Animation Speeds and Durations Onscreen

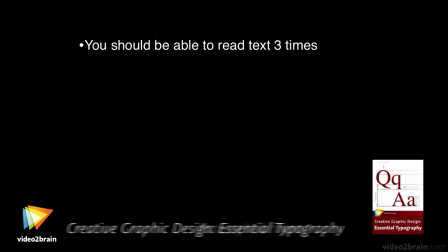[0:04]
Hi, I'm Angie Taylor, and I'm here to tell you a little bit about some of the rules of typography when designing for the screen.
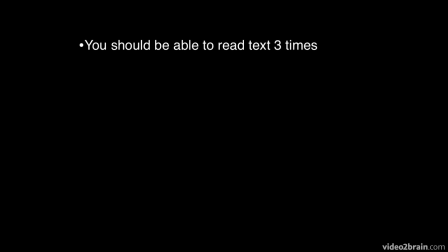[0:12]
So very briefly, we'll just go through a few of these. The first one is, when you have text on the screen, to give you an idea of how long you should leave it on the screen for, you should be able to read it three times over. So for example, I need to say to myself, you should be able to read text three times.
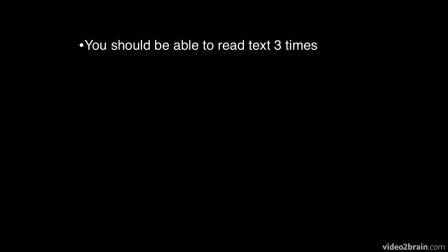[0:30]
You should be able to read text three times. You should be able to read text three times. And that takes me maybe about 4 or 5 seconds to read it three times. And that's how long that sentence needs to be on the screen. You have to remember you're designing for the slowest reader, so you need to make sure that the text is on long enough.
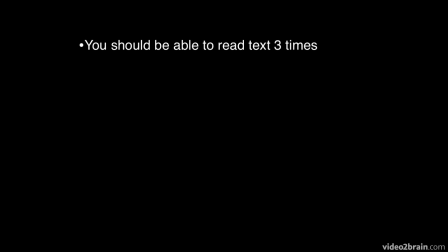[0:49]
Now, there are times where you're deliberately trying to create an unsettling mood by not having the text on the screen quite long enough. Sometimes in kinetic typography, animations, for example, you can use things like that just to create an unsettled feeling.
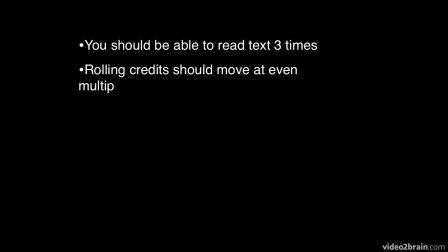[1:05]
But generally, you want to stick to this rule. Rolling credits should move at even multiple of frame rate. In other words, to avoid flickering, the speed of the rolling credits,
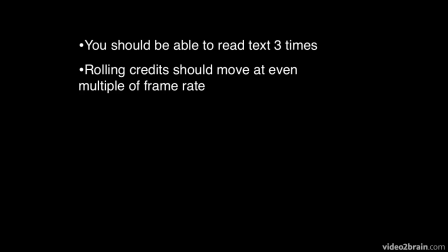[1:17]
say you're working in PAL at 25 frames a second, should go at either 50 pixels per second or 100 pixels per second. And in applications like After Effects, you can use the info panel to determine what speed things are moving.
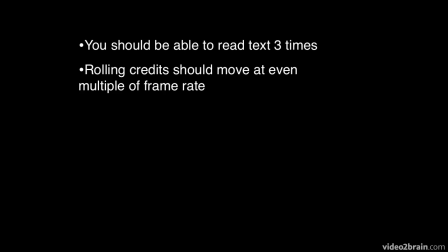[1:32]
And then you can use the graph editor just to adjust the speed by moving the keyframes further apart or closer together. There are also presets in After Effects which will create automatic rolling credits for you and do the calculation for you. So check those out. They're included in the free animation preset.
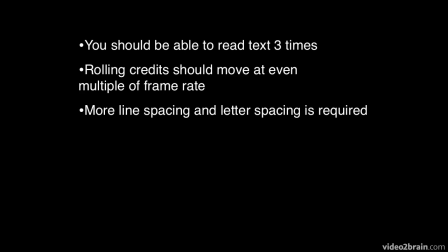[1:52]
You need to use more line spacing and letter spacing than when working with print, because light emits from the edge of the text. It creates a little bit of a bleed, so use a little bit more line spacing and letter spacing. You should limit your text to 65 characters or 8 to 10 words per line.
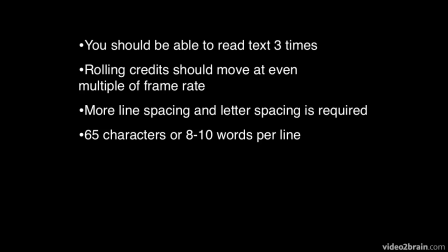[2:10]
That's comfortable for people to read. Anything above that and they start finding it difficult to read. So keep it in manageable chunks. Use high contrast between the text and the background, and limit to one or two fonts.
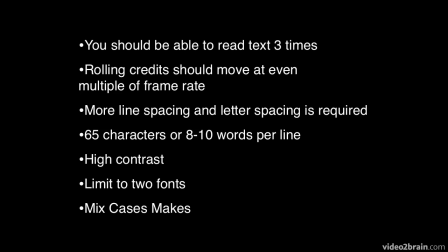[2:24]
You don't want to use too many fonts within one screen. The other thing is, mixing cases makes text easier to read. Now, if you look at that sentence compared to the other sentences on this screen, immediately you'll see because I've used capital letters at the beginning of each word, it does make the text easier to read.
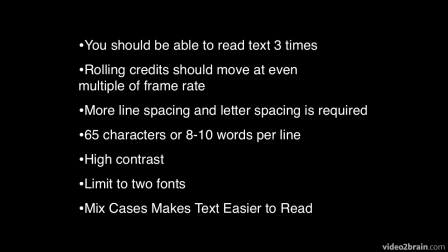[2:42]
Now keep in mind, I would use that maybe for titles, not for paragraph text, for example. And also, I wouldn't use uppercase letters on words like to, any of those words, you know, I wouldn't use an uppercase letter on.
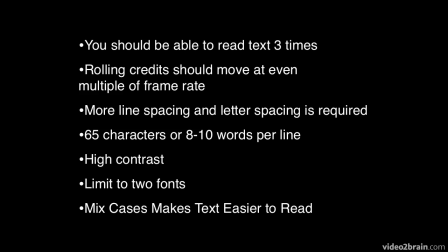[2:57]
Just on the words with the most meaning that you want to attract attention to. So that's a few rules of typography specifically aimed at screen design.